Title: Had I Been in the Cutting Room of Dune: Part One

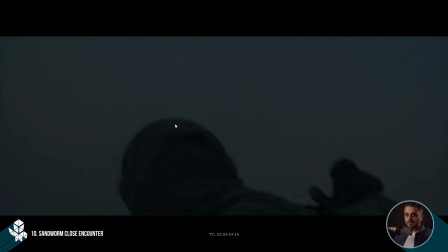(20:31)
This shot, he warns Jessica to like just run for your life, right?
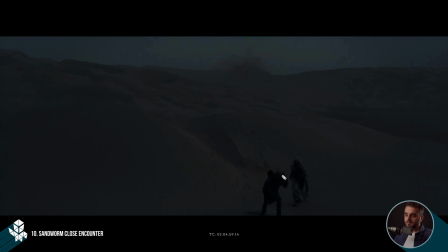(20:38)
The next shot, this blocking that was used, I would have chosen like this. This is Paul, and this is Jessica. I would have chosen reverse of that.
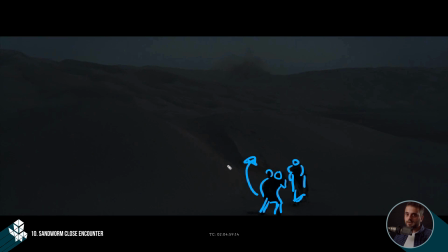(20:56)
So basically I would have changed, like, what is it the French would say, mise en scène. I would have changed this. I would have put Paul in the back behind, because in the next shot you'll see that Paul is falling behind, and he's obviously younger than his mother.
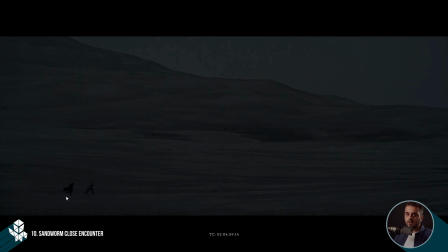(21:14)
And he should be more agile. He should be quicker. He should be faster. And later on, he trips, and the worm is almost like getting to him. But I feel like this could have been easily fixed. I mean, this is possible again. I mean, with a little bit of time to roto him. I mean, I don't have information.
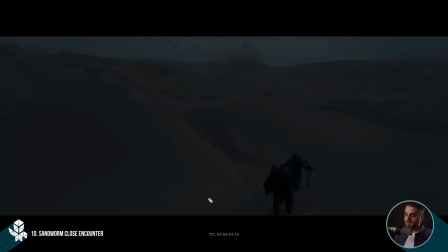(21:34)
It is cropped. I think maybe there were more information from him, especially when he's exiting the frame. But I mean, he could have been even in post. This could have been fixed, that we have him rotoed and we put him back,
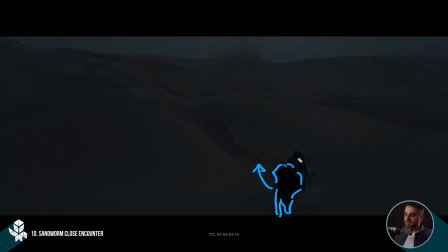(21:48)
because basically you can act this as a sand screen and just put him back and just recreate pieces of her and then put her in front. And then it would have made sense for him to fall behind and just kind of trip, and then almost getting eaten by the worm.
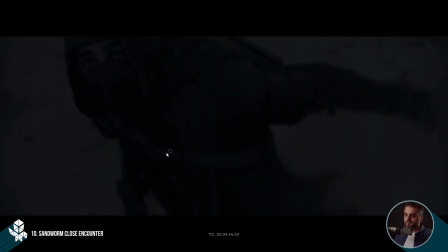(22:04)
And my last comment, like again in the same scene, is the Sandworm, the Shaykhulu.
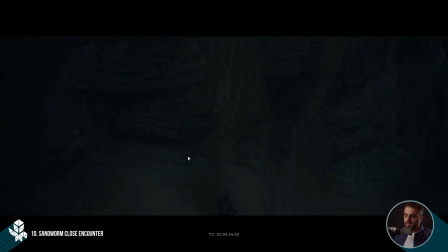(22:12)
It's actually Shaykhulu, not Shaykhulu, because it's Arabic. Shay means thing in Arabic. My mother tongue is Persian, but we have common words. And khulu means eternity, thing of eternity.
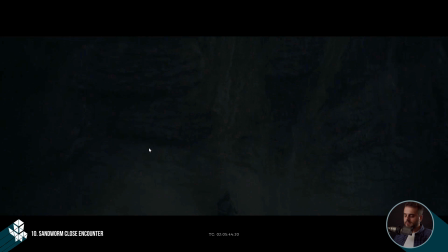(22:26)
And the one other meaning that they had, I think, in the book, was like the old man of the desert.
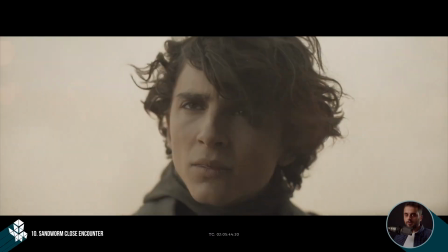(22:33)
You hear that line when he's close to that crawler, and he says like, "I can hear your footsteps, old man."
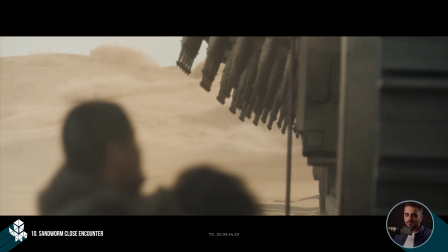(22:40)
And it has a double meaning. He's saying it towards Gurney as well, because in the training he was like calling him like old man.
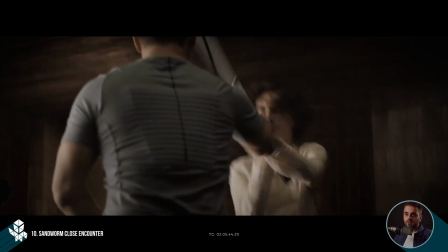(22:48)
The whole movie is like, it has like deeper meanings, especially in the dream sequences.
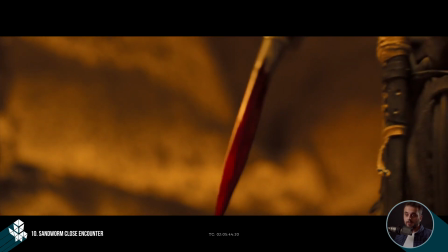(22:53)
It has a deeper meaning, and then a kind of something on the surface. I got sidetracked.
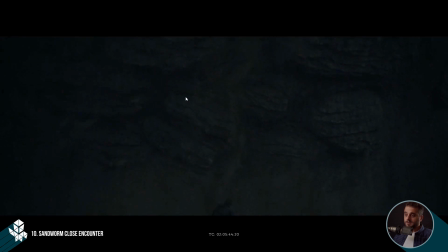(22:57)
This close-up, it looks is humongous, like the sandworm, the Shaykhulu. But when it gets here, I mean, especially the mouth, just look at it. So these are kind of like, I would say, I think these are like, you can call these like lips, right?
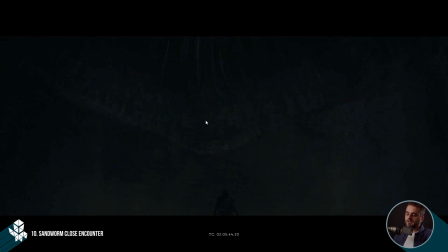(23:15)
I mean, each lip, I think it's like a hexagon or something, like the shape. But just look at this, like in relationship to him. This is humongous, I mean, compared to this shot.
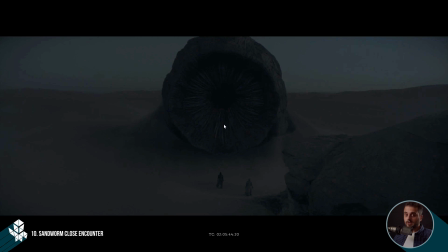(23:26)
And given the fact that this shot, they knew it's going to be like an iconic scene, I think they could have just done a better job of matching these two shots.
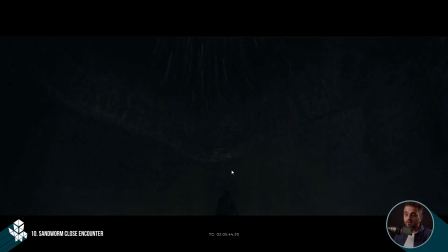(23:34)
I'm sure it was a request from the director to make this humongous in the close-up, so I think it was forgiving to do that on the body as it's rising from the sand, because to show these giant scales, right? I think that was fine, but I think for the mouth, it doesn't feel like it's the same.
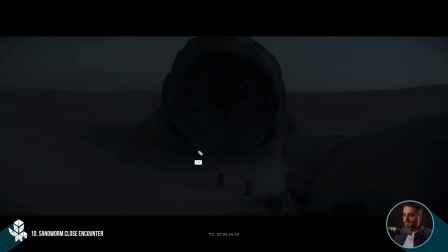(23:54)
So these are like the same, almost like the same lips that I mentioned.
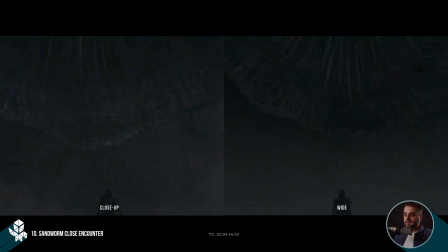(24:01)
And when you put these next to each other, you see that it doesn't match, and it's almost like double. So it could have been done better. That was my last comment talking about the sandworm. I hope you enjoyed this video and kind of agreed to some of my objective comments to some extent. Now I feel kind of nostalgic, and I want to go play the Atreides campaign from Dune 2. So yeah, let's just go harvest some spice.